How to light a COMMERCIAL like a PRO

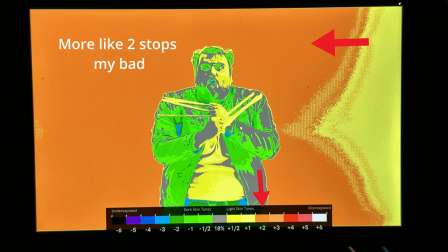493s
We brought the back wall to be exposed at three stops over middle gray. And that felt like a good spot for the wall to be a nice bright white, but not like exploding. So since we're on the topic, I want to give you the fourth key tip, get a monitor that has the EL zone tool. I'm not sure who all has the license for it, but small HD for sure does. And like I said, it's like a light meter and false color had a baby, but false color is nice, but it doesn't really tell you where everything is add exposure wise. It'll tell you if your things are overexposed or underexposed, but it doesn't really help you create contrast in your image.
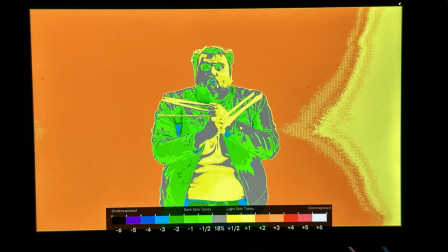528s
As you can see in this example, I have the ability to see on set my contrast ratios and set proper exposure. On the left side of his face, it's a sitting in yellow, which is the proper exposure for light skin tones. And on the right side of his face, we're getting a mixture of middle gray and a half to one stop underexposed. The EL zone isn't just a tool. I'm telling you it's a freaking game changer. Before I used it I would spend a lot of time tweaking exposure on set and now I can dial in my contrast ratios and exposure in real time just looking at my screen and I can make sure every shot is balanced perfectly. If you're serious about leveling up your lighting invest in a monitor with this feature.
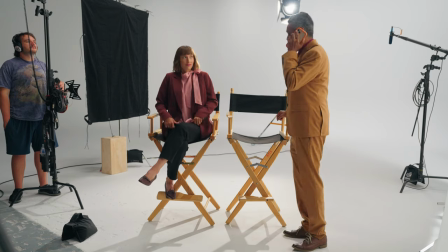566s
For this next scene we wanted it to feel like a behind the scenes sort of thing so honestly we didn't do too much besides shift our
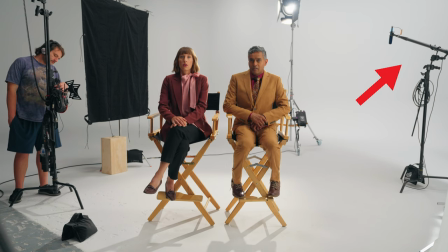573s
camera angle and the only thing we added in was the boom mic stand on that right side and the light on the stand in the background and
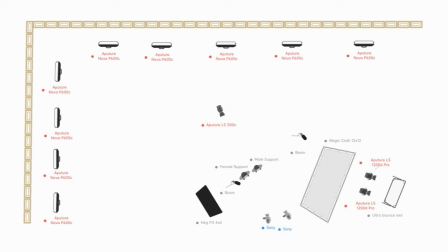580s
we adjusted the 12 by 12 book light to just sit at a better angle for their key as well so that it would you know get kind
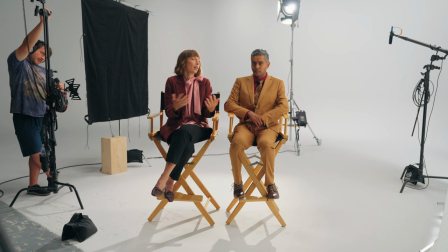586s
of that rembrandt lighting i decided to keep the lights off that were turned off on that you know from that first scene that were on that left side and because i wanted it to i wanted the wall to have some shape itself and having that little bit of a darker background made it feel
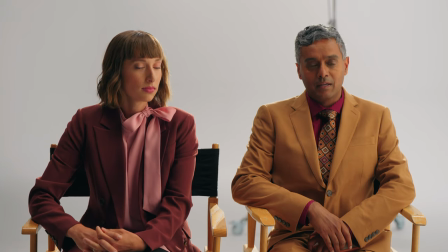600s
more behind the scenes but you can really see from these shots just how important having a big key light is if you want soft light.
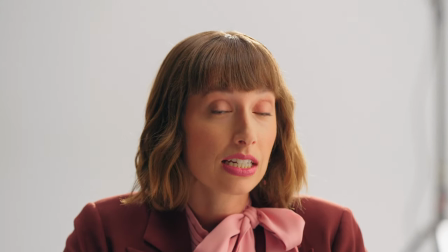607s
I mean, just look at it. This light just wraps around her face so nicely. Moving on to our next setup.
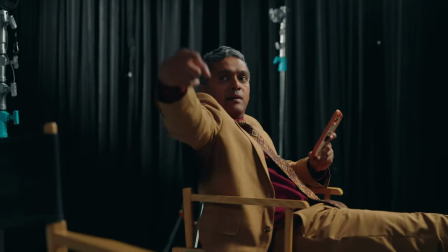613s
We wanted like a backstage sort of vibe and thankfully Cutthroat, they had these big black curtains that were directly behind us where we were first shooting. So it was just a simple flip the world. And we did a couple of things that, and just kept it simple for our key light. I wanted kind of a high soft light, but we didn't want to move everything around and as well we were set we were kind of up against the wall
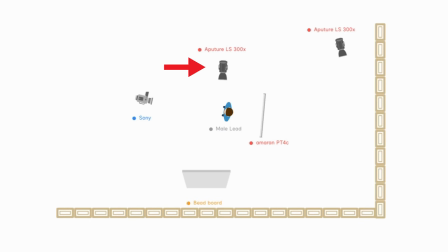635s
a little bit here so we used a little trick we kept the actual light off camera on on camera left and then set up a four by four bounce board on a c-stand on camera right and we shot the light across the frame and hit the bounce board to act as our key light we just used some barn doors on the light to focus it a little bit more and keep it from hitting the talent
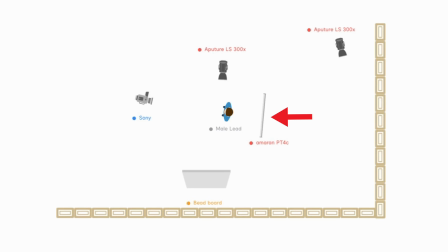654s
from that left side next we added a tube light on a c-stand to act as an edge and a hair light for our talent to separate from the background.
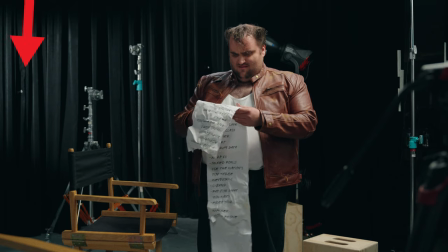662s
And lastly, put a light in the back to streak across those curtains to give it texture and depth. All right, so here is my fifth key tip. When it comes to commercials, you have to be careful about how dark you go with your lighting. Most clients won't be down for a super dark and moody shot, just to be honest. One of the things we did right before we started shooting this scene was the client actually said it felt too dark. As a cinematographer, you have to decipher by what that means. Is it the overall image that's too dark or are the contrast ratios too, you know, too much? One thing I always start with first is bringing in a fill light to lift those shadows on the fill side of the face. And honestly, that usually does the trick for the client. Let me show you an example.
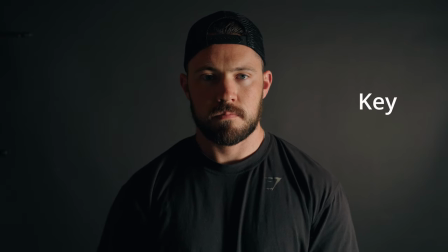702s
With this example of me, I've got my key light on my right side of my face and no fill or anything on the left side of my face.
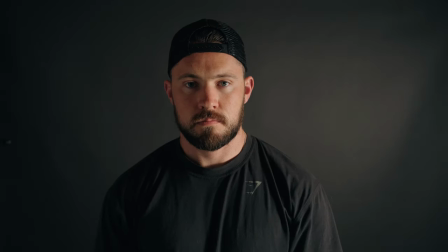708s
Without changing anything else besides adding in a bounce, you can see the image now just, it just feels brighter just because I have a lower contrast ratio on my face. So that tip is to decrease your contrast ratios before anything else. If your client says the image looks too dark, don't just turn all the lights up. First, start with a fill light on that fill side of the face and then work from there. For the sixth and final tip, don't feel like you have to reinvent the wheel when it comes to lighting. Everything that I used on this commercial was basically three-point lighting.